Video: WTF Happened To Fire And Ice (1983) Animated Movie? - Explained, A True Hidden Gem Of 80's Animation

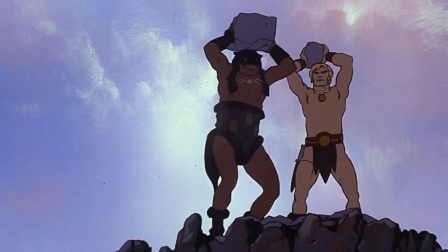They were panoramic oil paintings. Each piece is moodier than the last. Each one showcases the myth of the world.
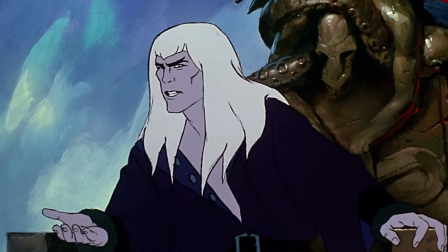These backgrounds, behind the rotoscoped characters, did more than just create a pretty space for our characters to exist in.
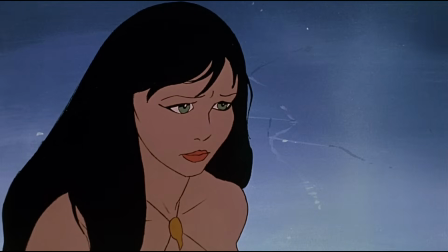They basically carried the ambiance, which made the story believable.
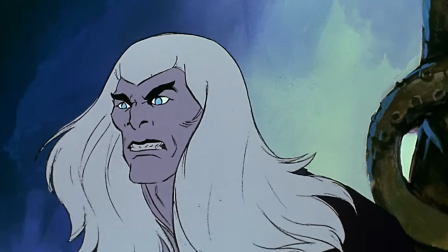Thanks to the rotoscopy technique, it felt like we were watching sculptors move and act in an artistic fever dream.
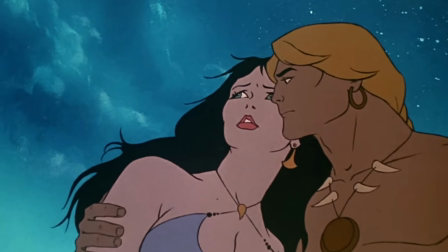Everything, from the scene to the characters and their shadows, was tailored to meet the drama you can see in Frazetta's brushstrokes.
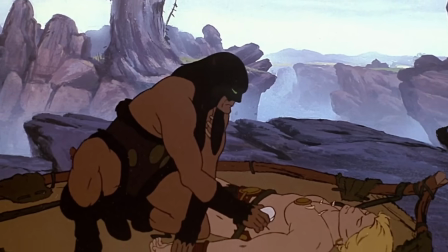So one could even go so far as to say that Fire and Ice is one of Frank Frazetta's best paintings.
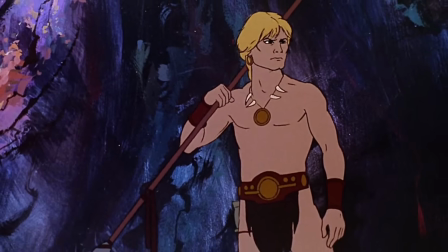That could explain why when you see Larn, the hero, you can clearly see that he was drawn to look like the cover of the Death Dealer.
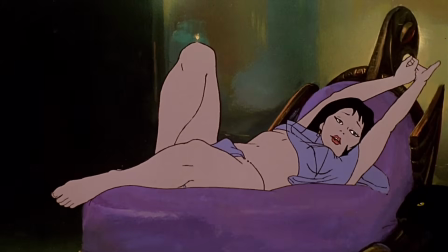Similarly, Tigra, the princess, was not animated for agency. She was animated for sensual movement.
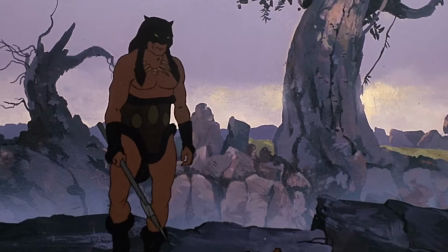Darkwolf, the film's savior, is everything Frazetta's character Death Dealer was, and that's why every movement he makes is stylized, heavy, and kinetic.
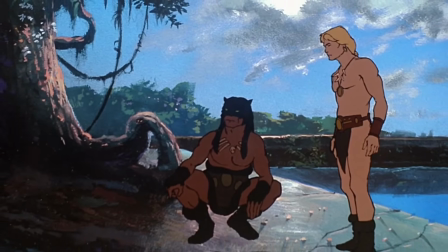And to accompany these kinds of characters, we got a simple story. However, none of the creators or the characters treated that story casually.
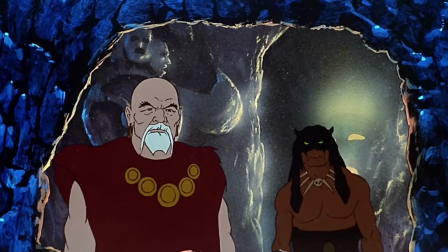There are no winks or hidden fourth wall breaks that you'll only catch when you watch the film for the 15th time.
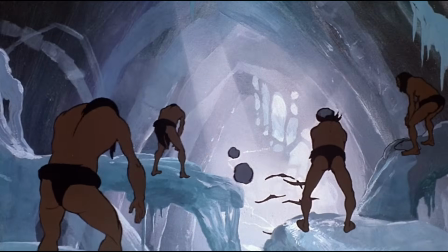This is a movie with high melodrama, operatic standoffs, and very intense slow-motion tracking shots.
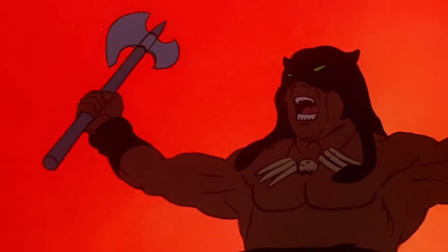The characters are a bit thin, yes, but the tone of the movie is grand.
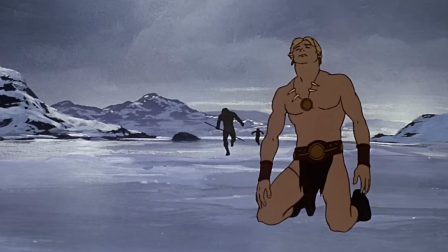Owing to the animation style and the story quality, you might understand straight away that this movie was for teenage boys who had just finished watching He-Man.
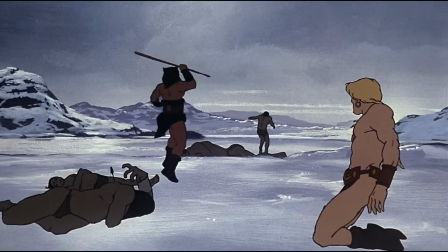This movie had a raw physicality about it that made you, the audience, feel the sweat dripping after each battle, the cold of the ice, and the heat of the fire.
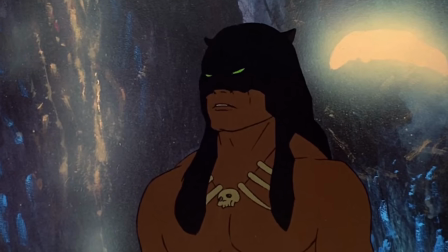While the movie lacks large, complex character arcs, it evokes a mood in the viewers, thanks largely to the unflinching aesthetic that the movie is completely committed to.
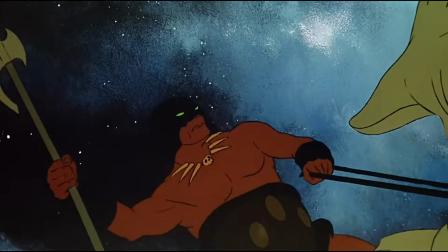And that kind of commitment means something. In that era, every animated film was squeaky clean and family-friendly.
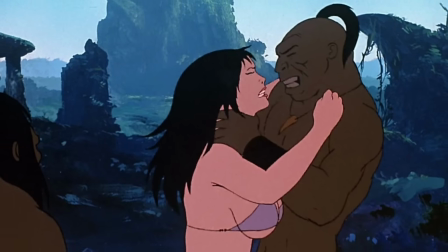With Fire and Ice, we were introduced to a fantasy world that was illicit and a little alluring.
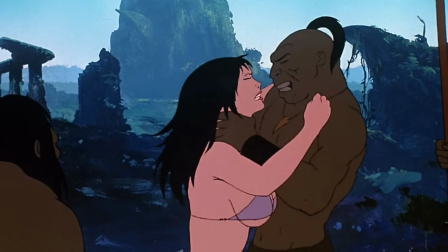The allure, of course, came from the fact that the movie looked like something you shouldn't be watching in the first place.
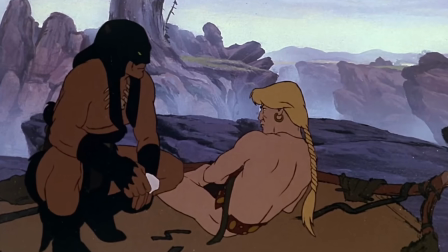Over the years, we've had several retrospective discussions about this film, but all of them agree on one thing.
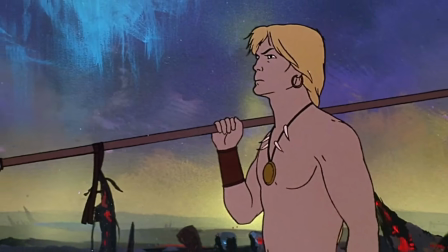This movie feels like a Frank Frazetta moving sketchbook. It feels like an old pulp magazine, like Creepy or Heavy Metal, simply come to life.
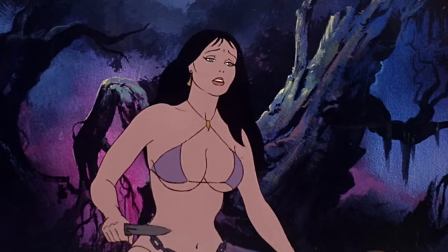And that was the exact feeling that Frazetta and Bakshi were chasing when they created the movies, so for better or for worse, they managed to capture that feeling and put it on screen.
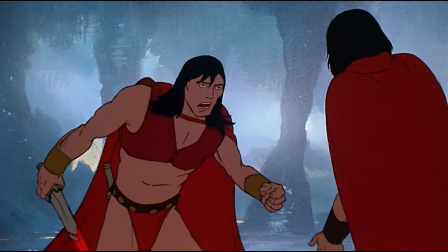And this whole endeavor wasn't cheap at all. The film actually cost around 1.2 mil back in the day.
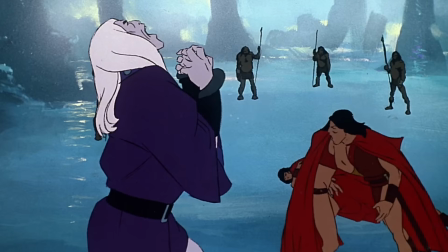It's a modest sum for an animated movie, but it was a huge investment considering how niche this film was.
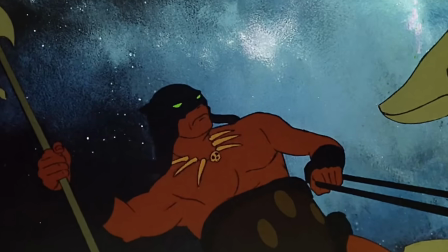All of that budget was spent on lavish paintings, rotoscoping, and aligning the real motion with the fantastical backgrounds.
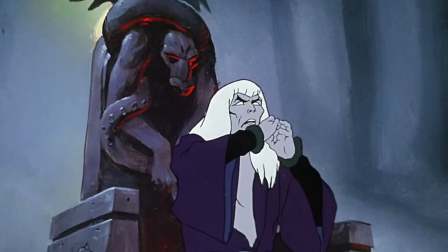So this movie wasn't just a fantasy movie, it was also a tribute to one of the greatest fantasy painters of all time.
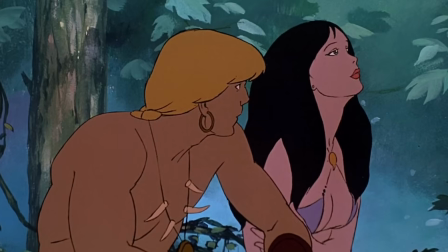A love letter to the man and an art gallery in motion. This movie is proof that a film could be a love letter and a painting if the right people worked hard enough.
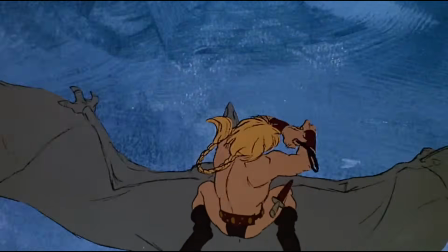But despite all of that artistic muscle, Fire and Ice stumbled really hard when it tried to do anything else.
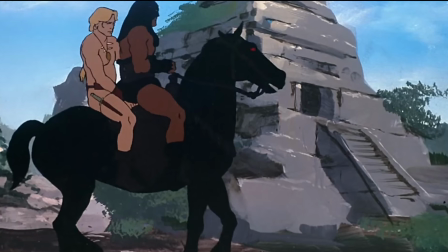When you watch the first part of the film, you understand just how much heart and soul the animation team put into the whole world.
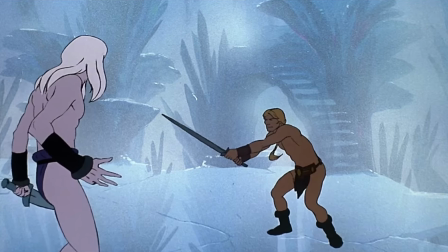The paintings, the background, the colors, everything's immaculate. But then, as the film progresses, you realize that it forgot a lot of things along the way.
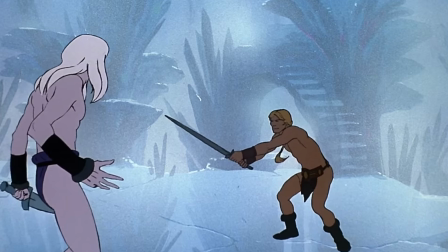Things like the characters, the stakes, the script, and even the audience.
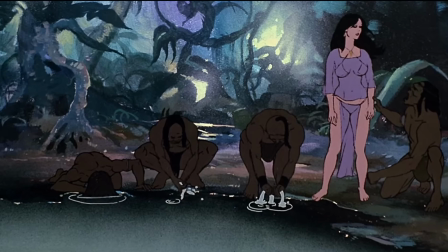As we mentioned, the plot of the movie was simple, but the plot of the movie was so simple that it was extremely predictable by 1983's standards.
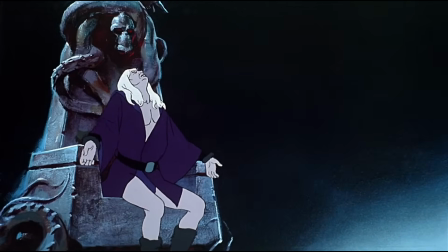It was a laughably archetypal fantasy story, and the whole plot was predictable from the start.
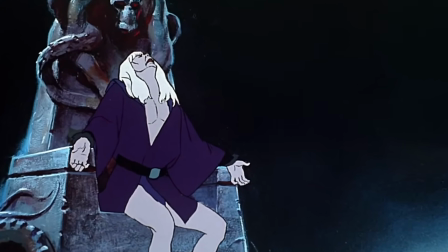You have an evil glacier king named Necron, and he's slowly freezing the world with his dark powers.
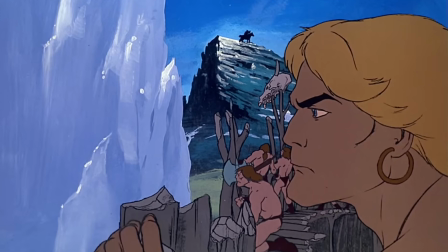Then you have Larn, the noble warrior, who looks like he was inspired by Heavy Metal, the magazine, not the music.
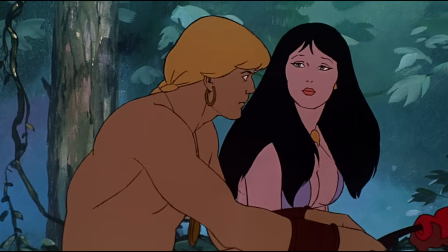Larn tries to survive after his village is destroyed, and then he comes across Tigra, the princess who was kidnapped, escaped, and recaptured more times than you can count.
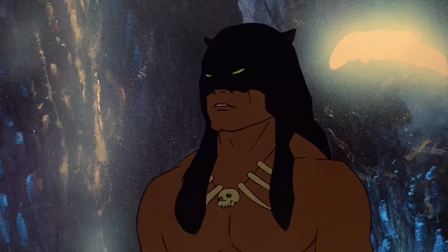And in the midst of this colorful crew, you've got Darkwolf, the masked warrior who was the Deus Ex Machina.
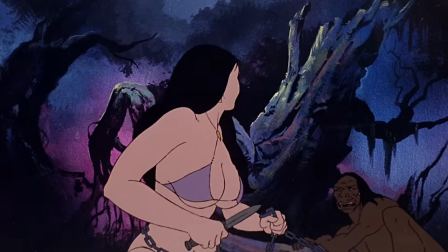Did we leave out some part of the story? Nope, that's it. That's the whole story. No emotional arc, no real conflict.
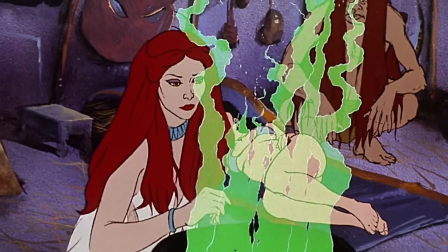Characters want what they want and they get what they want. They say what they mean and there's almost no good story building.
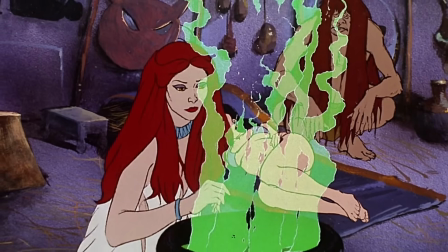The dialogue is functional but clunky. They get to the point and that's it.